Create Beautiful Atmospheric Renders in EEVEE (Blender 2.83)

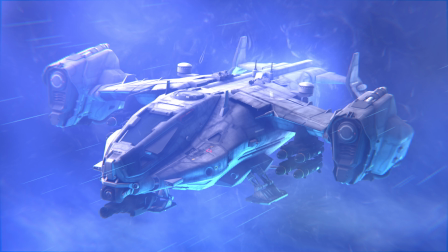Hi everyone. In this video, I'm going to be showing you how to create beautiful atmospheric renders like this using the EEVEE real-time rendering engine with Blender.
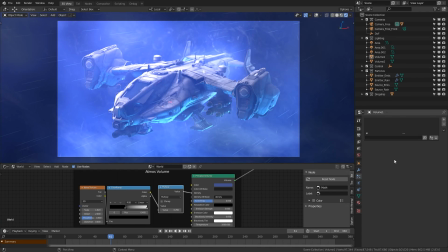Before we start, I want to let you know that this video is sponsored by Sketchfab, so let's get into it. EEVEE is capable of producing some really beautiful renders, and today we're going to be focusing on using volumetrics and particle systems to create atmospheric effects that will enhance your renders, turning them from basic flat scenes into complex,
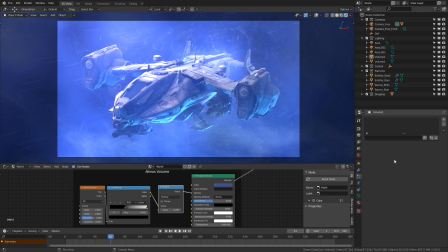full and detailed compositions. Throughout the video, this dropship model is going to be the focus of our demonstrations.
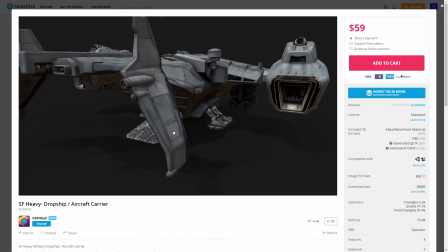It was created by CG Pitbull and I picked it up from the Sketchfab store. So to start us from scratch, I'm going to disable all of these effects.
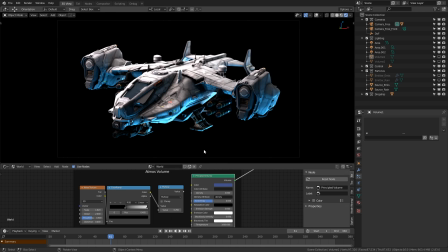And now we can begin. Now this model by itself looks great, but there's all this extra empty space around the subject that's not contributing to the mood in any way. Ideally, there would be some kind of environment that's suitable for the model, but a lot of the time, creating a render environment is a large time investment and takes a lot of effort.
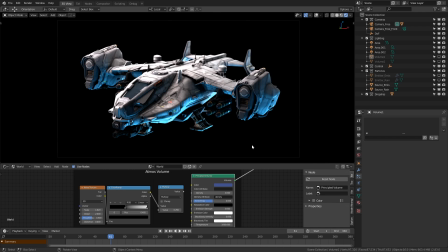But if you know a few tricks, you really don't need to invest that much time to make your render much more interesting to look at.
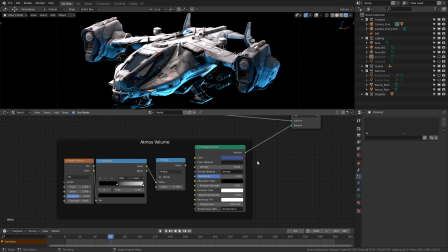Usually, one of the first things I'll do is add a bit of world volume,
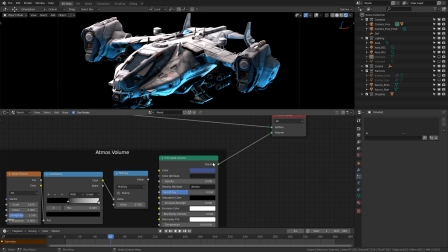and you can see here that I've already got a principled volume shader in the node graph and plugged into the volume input of the world output node. An appropriate value for this scene would be something like 0.06.
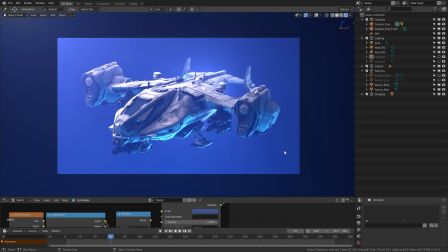And you can see that when the surrounding lights react with the volume, they create a nice blending of light and color values to make the background not feel as bland. So if you already have a good lighting setup around your object, you'll be able to see where the light is coming from more clearly. But a flat gradient is still a bit simple,
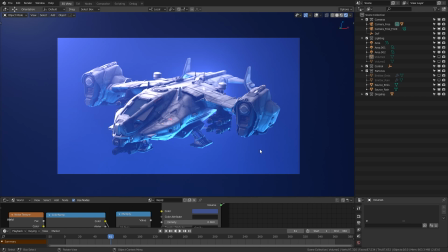so what we can actually do is use a generated noise texture to vary the density in 3D space, and make it look a bit more like we're inside of a cloud.
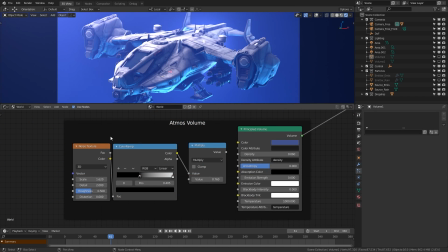So in the world nodes, you can see I've already prepared for this. We have a generated noise texture plugged into a color ramp, plugged into a math node, which is set to the multiply mode, and this value is what we're going to use as our density input. So if I plug this in here, you can see that immediately we now have some variation.
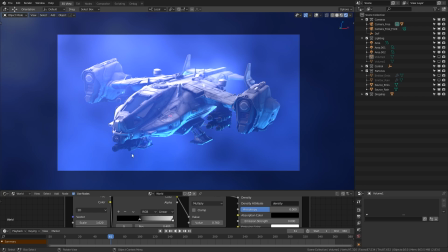There's some slightly more dense areas and some less dense areas, and this helps to give us a sense of depth, because some areas of the object may be in a denser part of the volume than others.
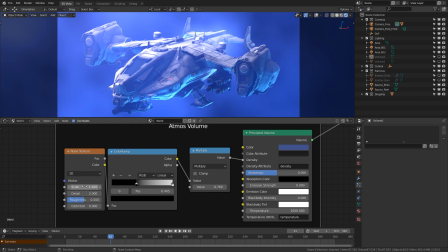Now, to get this effect looking nice in the world nodes, you'd want to use a relatively low scale value for the generated noise texture, because you can see that if you go too high, the frequency of the details becomes way too high and it just becomes really noisy. But you know, with stylistic choice, maybe that will look nice for you.
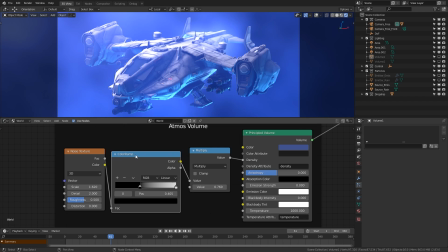And passing it through a color ramp lets us restrict the range of the density in response to the generated texture.
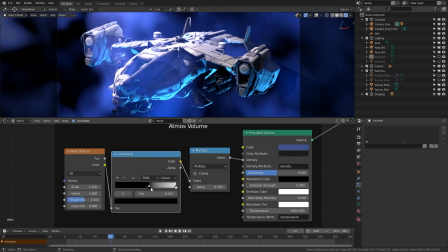So you can see that as I drag the black handle, less of the volume becomes visible.
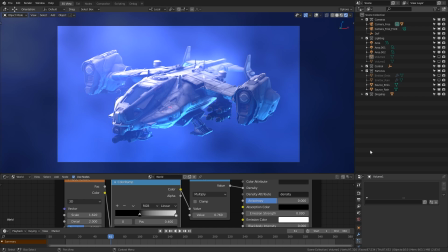But this effect, for me, is still a bit too simple, and we can take the use of volumes further by creating more detailed volume objects that can actually be moved around the scene. And because they can be moved, it means we can manually place them in front of and behind objects, which can again help in giving the sense of distance.
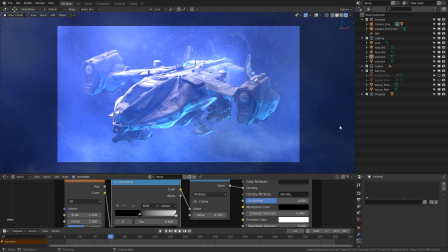So to demonstrate this, I'm going to activate a couple of objects I prepared earlier. You can see that we now have these wispy, cloudy effects in the scene. There's some higher frequency details at the back and some lower frequency details at the front. This time, to show you how this works, we're going to be looking at the object nodes instead of the world nodes, because these are 3D objects in the scene.
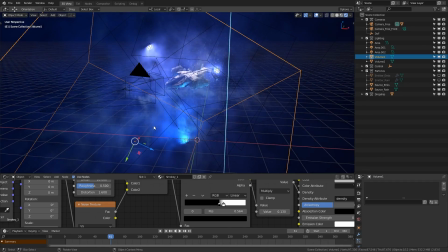And we can see this here, it's just a basic primitive cube with the material applied. And as I move it around, you can see how the volume data reacts to the light.
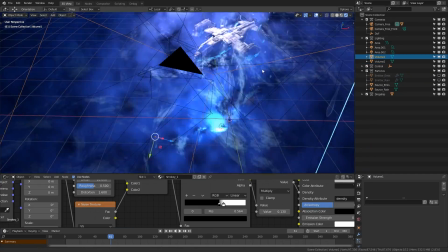So there's two objects. The first one has the low frequency details and the second one has the high frequency ones.
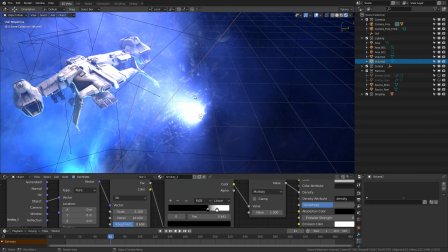And the materials are mostly the same, but the first one is slightly more complex.
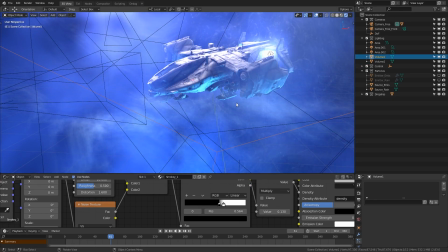So we'll start with having a look at that.
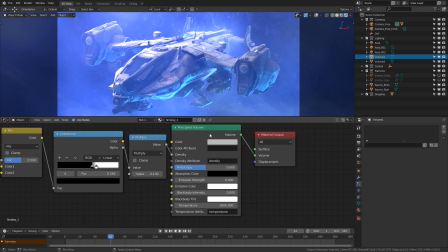What we have here is a similar setup to the world nodes, where you can see we have a principled volume shader plugging into the volume input of the material output node.
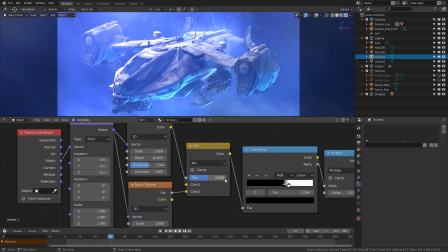We also have the multiply and the color ramp, but instead of having just a basic generated noise texture, we actually have a slightly different setup here.
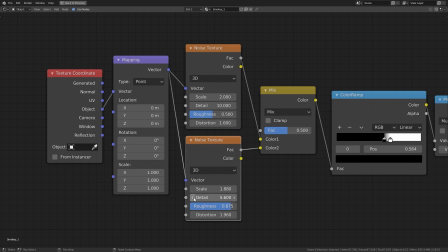We have two noise textures with different values, so they're producing different amounts of distortion and noise, and then we're mixing them together before we put them through the color ramp.
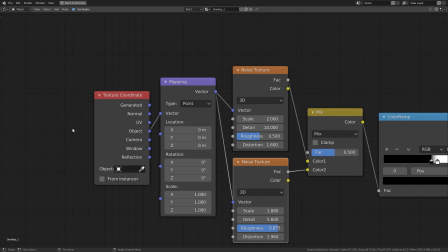And as well as this, we have a texture coordinate and a mapping node, and we're taking the object coordinate data and passing that through the vector value. This is not required, but I find that using the object data makes the results a bit more interesting, and also having a mapping node allows you to animate the contents of the volume.
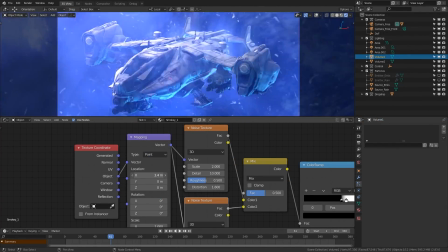So if you wanted to have the smoke moving across the screen, you could do that by animating one of these values in the node.